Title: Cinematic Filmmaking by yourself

Whereas if we use something like this, the further away we get, the more of the echo you're gonna hear. And if we use something like a wired shotgun microphone and we just boom it, we're gonna have to run that wire all the way across the room, which is not a huge deal, but it is just kind of nice to not have to deal with wires.
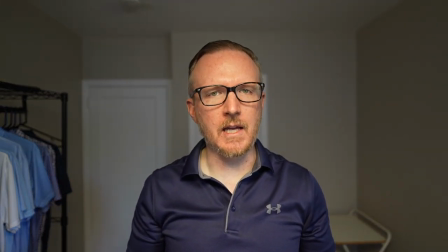508s
All right, next up, we're gonna talk about lighting. This is not the most cinematic lighting that we can get in this environment.
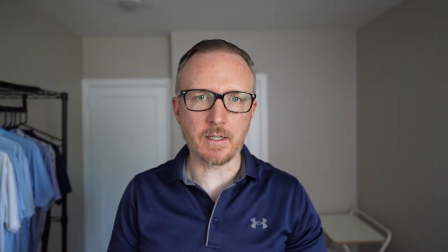515s
This is a much better example of cinematic lighting. So when it comes to lighting, you don't just want to turn the lights on in the room. You want to take the time to actually think about where you're going to place the lights and where you're going to place the darkness. So for right now, this is much better since before I just had the ceiling light on, which is right above.
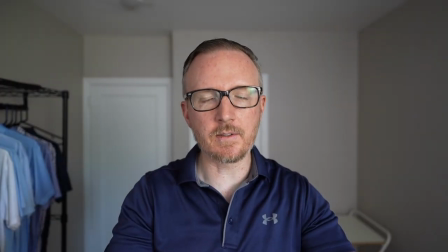534s
Then I decided to turn it off, close the blinds, put some covers over the blinds since the blinds don't block a lot of the light, and turn on my big light that I actually have right over there.
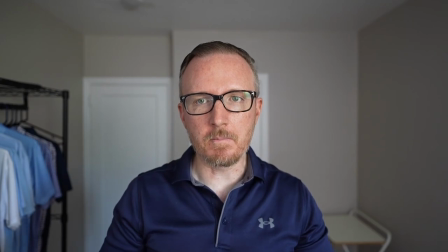544s
What this does is it lights me, the subject of the video, much better, and especially since the light is coming from the side, it does create a bit of a shadow on the other side of my face. But this is where you can really make your videos look a lot more cinematic than just what I used to do, was just, like I said, just turn the lights on, open the window,
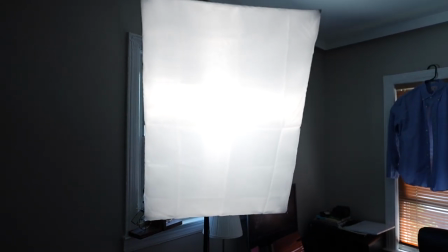562s
and that's it. Now, what I also did was this light is $50 on Amazon.
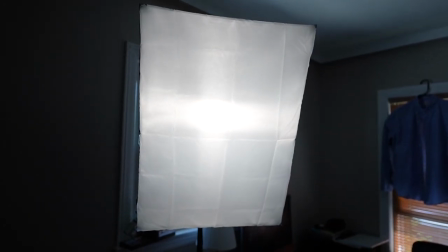568s
You could see it's actually a pretty big light. It does come with the remote control, so I could turn it off.
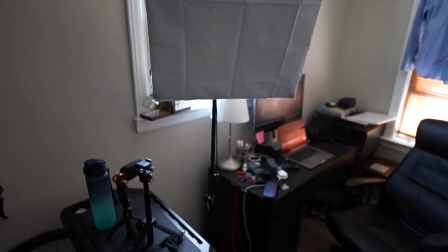574s
There you go. You could actually see that much better. So $50 on Amazon. It does just plug into the wall, so it requires power.
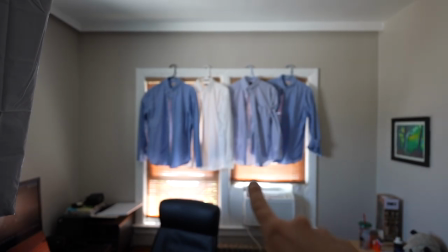581s
Not too bad. You can also see that I bled out the lights, or bled out the natural light from the sun as much as I could.
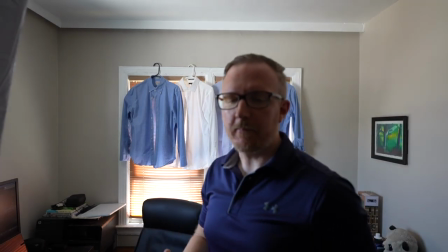589s
I don't have any curtains right now. Now here's an example of very, very poor lighting.
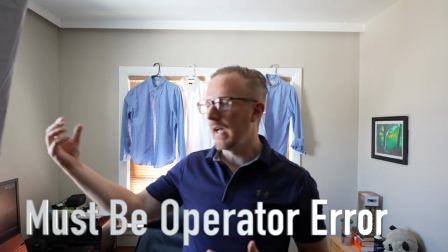594s
You can see I have an insane shadow on the side of my face. I have harsh light coming in from the window with no blinds right now.
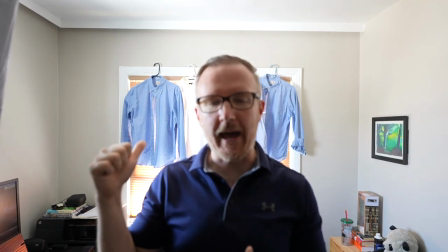601s
And it overall just looks like the back is lit more than me.
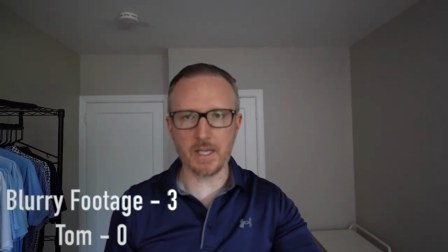605s
Whereas even turning the camera around without the light on, without my big light on, you could see now this does look just a little bit better.
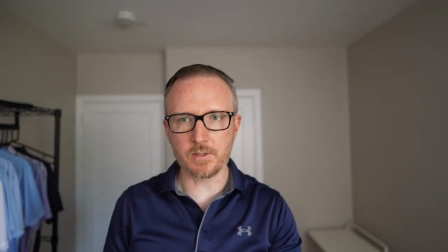613s
It doesn't make you focus on the background as much. And if we just turn that light on, I can raise it, I can lower it. Overall, this is how you get good lighting. Now, something else, you don't want the light to be directly behind you, especially if you wear glasses like me. You could probably start to see the reflection of the light in your glasses. A 45 degree angle from the side is going to give you a bit of that shadow. And this is what you see when you're watching cinematic movies, cinematic films out in the movie theater. Now I showed you the light that I basically use. That's like my main light. I did get some other lights just from Ulanzi. These are $25 each. I got one of them a little while ago and I liked it so much, decided to get a second one. And these are USB-C rechargeable. They're super lightweight. So what you could do is you can just screw it to one of those small tripods that you invested in, like this Ulanzi one, pop it open. And now you've got a light that pretty much stands almost as tall as you. If I'm 6 feet tall, so this probably stands at around 5 feet tall with this tripod. I can put this light right here and I can light myself. Super simple, super easy. It doesn't take up a lot of space at all. And yeah, these things are absolutely awesome. Now, something else you can do, which is both easier and more complicated, is just rely on that natural lighting. If you have a bright apartment or a bright house and you're filming inside during the day, this is going to be super easy since you just open your windows, open your blinds, and you're good to go. A couple of mistakes you're gonna wanna avoid. You're gonna wanna make sure any lights behind you are turned off.
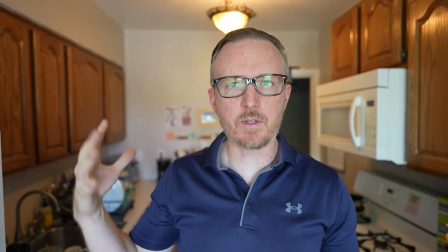709s
This is an example of having that light turned on, and you can see it just looks kind of weird, that light up there.
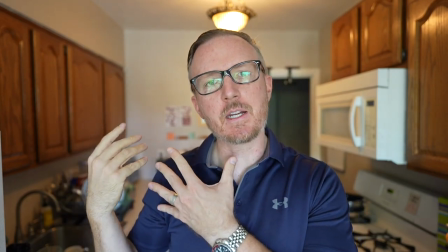715s
It's lighting the back of me right now. This is not something what you wanna do.
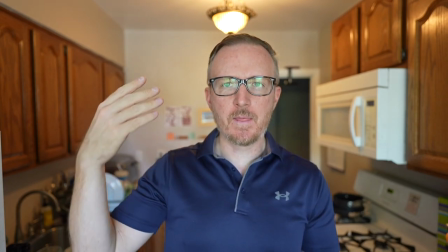719s
You wanna create that contrast of having the darkness behind you and the light on you. Having the windows and the natural sunlight light you is going to be a great start.
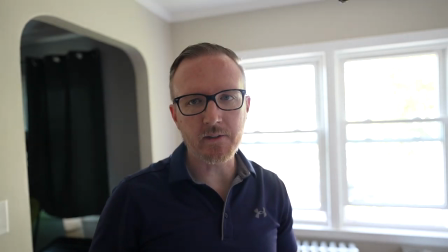729s
Now, obviously, don't make this mistake. The lighting's going to be trash and the camera is crooked as well.
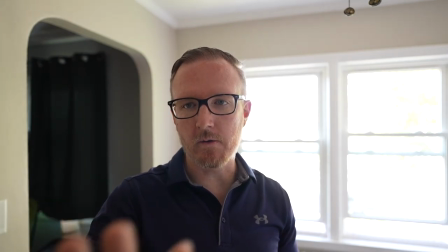735s
See, I have my camera on auto exposure, auto white balance right now.
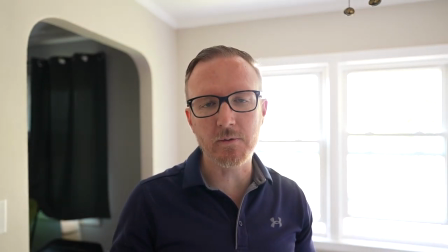739s
Look at how blown out the background looks. Don't do this. I've done this before. You don't want to do it.
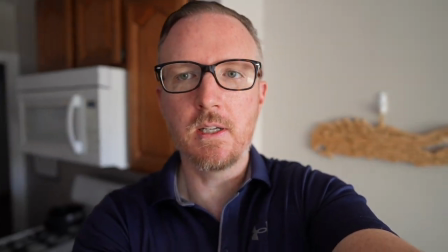744s
What you could do is just kind of move the camera around a little bit and again, make that light hit you from about a 45 degree angle.
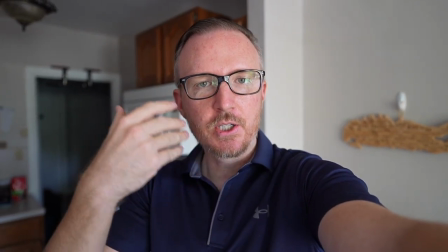753s
Now we're starting to get a little bit of that shadow on our face. Check that out.
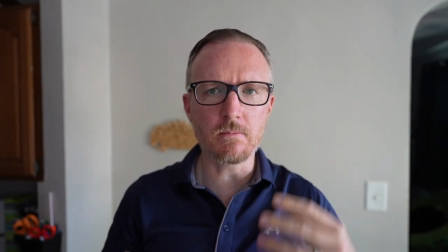757s
If you have the light hitting you from one side a bit too much, you're gonna see that it's gonna be just a little too harsh.
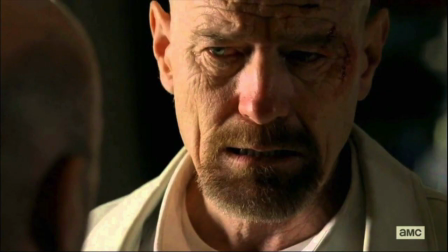763s
Maybe this is what you're going for if you're Heisenberg and your brother-in-law just found out what you're actually been doing.
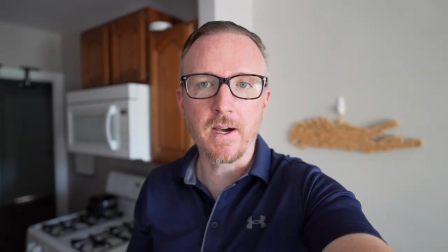770s
So this might help you tell a better story, but for the majority of the time, I find having the light from 45 degree angle works out the best. Now let's see what we can do over here. Let me show you the setup. So these are the windows.
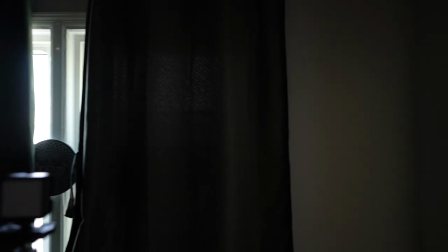785s
This is our light source right over there. You could see we've got the blinds closed.
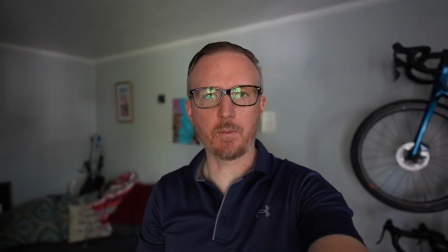789s
And overall, this is what we're working with. Is the camera still moving? Yeah, the camera is still. Overall, make sure your tripod's tight as well. Otherwise, the camera's going to start to drift off on you like it did for me.
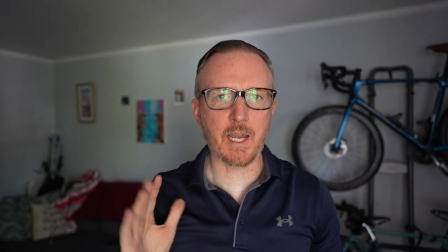800s
And now overall, this isn't bad. We do have some darkness behind us. But on our face, we don't really have a lot of those shadows.
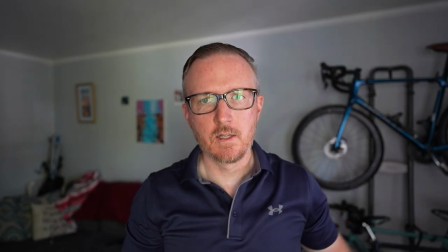805s
So let's give it a shot. Let's see if we can just turn on that little bit of a light. Now we've got a nice side light coming on.
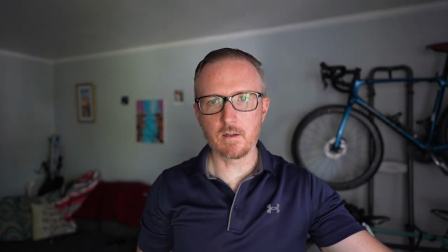812s
Again, it's just this little Ulanzi light right here. We put it right there. Let's move it around.
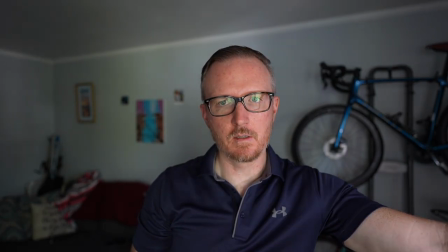818s
We could also, that's a little too bright. See the harsh lighting? That is way too harsh.
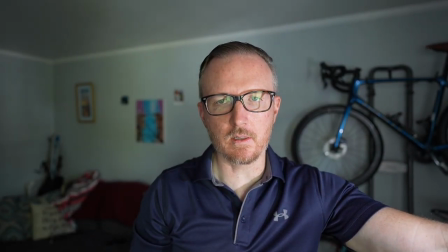824s
It's creating a shadow right now, but it's a little harsh. Something like that.
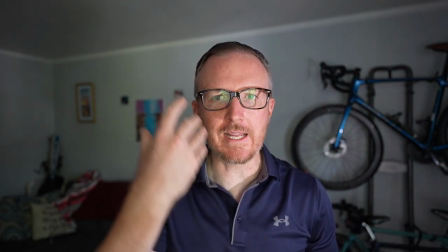828s
This is actually probably what I would pick just because now we do start to get that shadow on the side of our face and it does light us nicely.
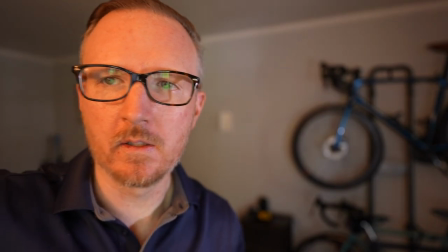836s
Let's go ahead. There's a light over here. Now this doesn't look that good.
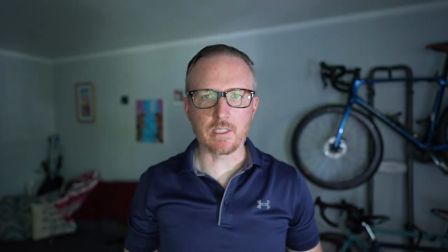841s
That looks a little bit too much like you're just not in the cinema. Let's see if we can open the blinds a little bit just to try to rely on that natural lighting.
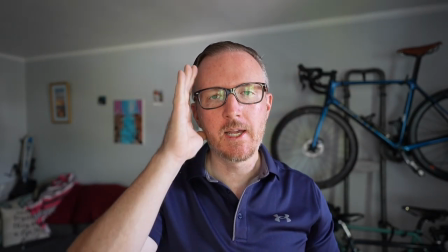850s
There we go, that's actually pretty nice. You can see I have the light hitting me over here and I have a bit of a dark shadow over here, but my face isn't totally dark over here.
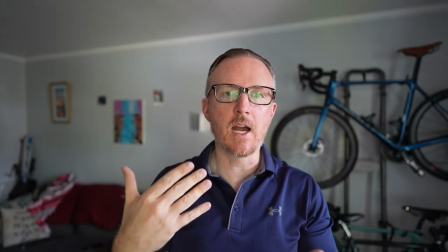857s
We do have some darkness in the background as well, creating that contrast as far as dark in the background, brighter up front.
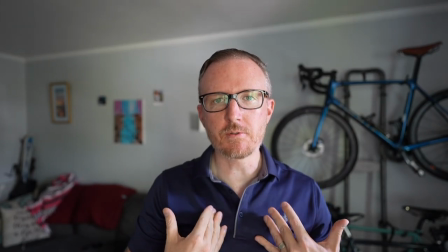864s
The subject, myself, yours truly, is lit properly.
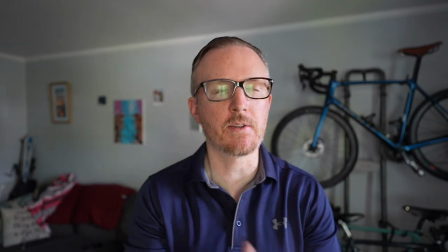868s
So you can see how it just does require a bit of trial and error since we can't move the sun and move the entire house around.
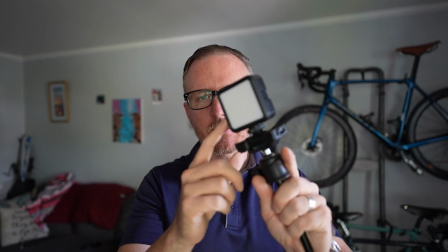875s
Whereas using a small light like this on a small tripod, we have more control and flexibility where we can place that light. we can't actually move the sun or move the house around. Now, here's one mistake that I started to make when I got this nice camera and this nice lens.
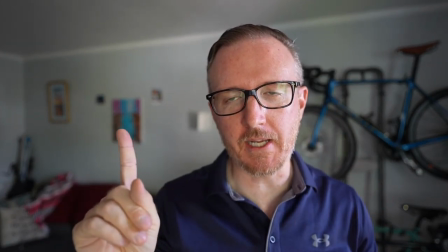889s
If I get up close, pay attention to the bicycle, pay attention to that. See how blurry that background is?
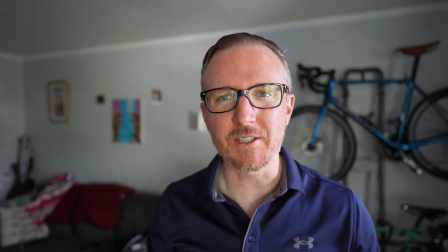894s
This is a very wide aperture lens. It goes down to all the way to f1.8.
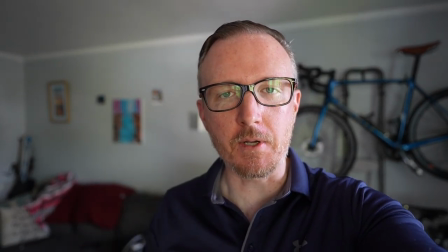899s
This creates that cinematic background blur, but that doesn't tell the whole story.
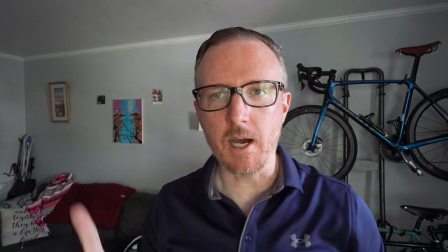904s
You see, if we go all the way up, now everything is nice and clear.
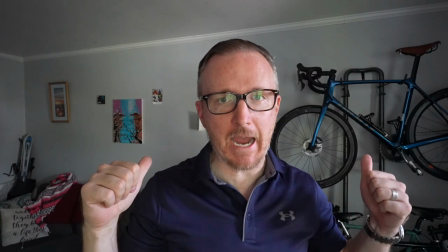909s
But we still do have that contrast since the background is dark and I am brighter and I have light over here,
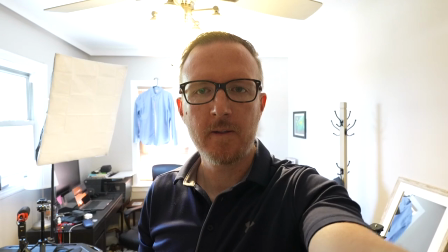917s
shadow over here. This still looks better than just cranking the aperture, cranking the lens wide open.
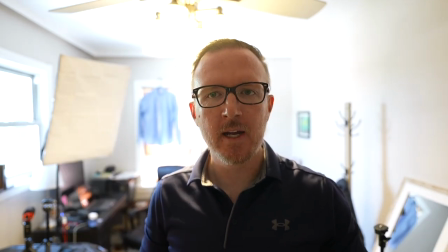924s
You get that nice cinematic background blur. There's too much light behind me, not enough light in front of me. Overall, this is not a very good shot to look at,
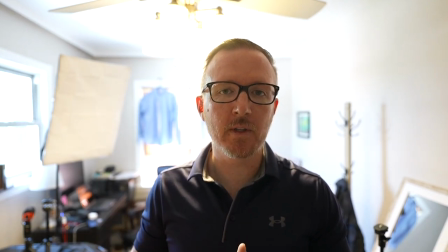931s
and this definitely is not something that they would normally use in cinematography or when filming an actual movie. Which now brings us to the next technique, camera placement. Now, I've been demonstrating camera placement for pretty much this entire video. Did you notice that I have both hands free and I'm just using tripods and I'm setting the camera down in different areas of my home to get the shot that I want? Now, this is huge for me, and this is a mistake that I used to make all of the time. Since I really, really enjoy doing handheld videos, it's more fun, it's just easier, it's more dynamic. That is not what you see in cinematography, and that's not what you see when you pay to go actually see the movies in real life.
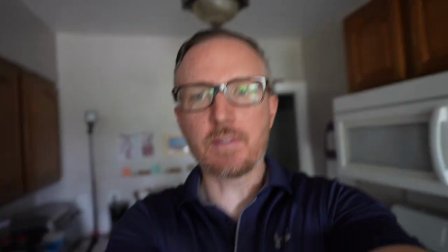975s
For documentary style stuff, sure, a lot of this stuff is fine when you see people just holding the camera,
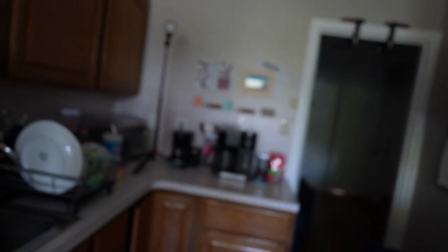982s
or if they go ahead and they just wanna show where they are.
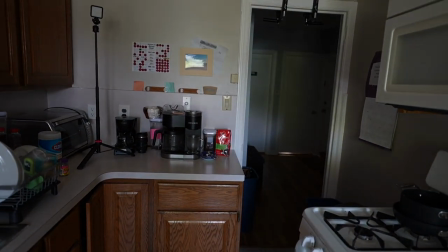987s
Hold on, I gotta fix my ISO.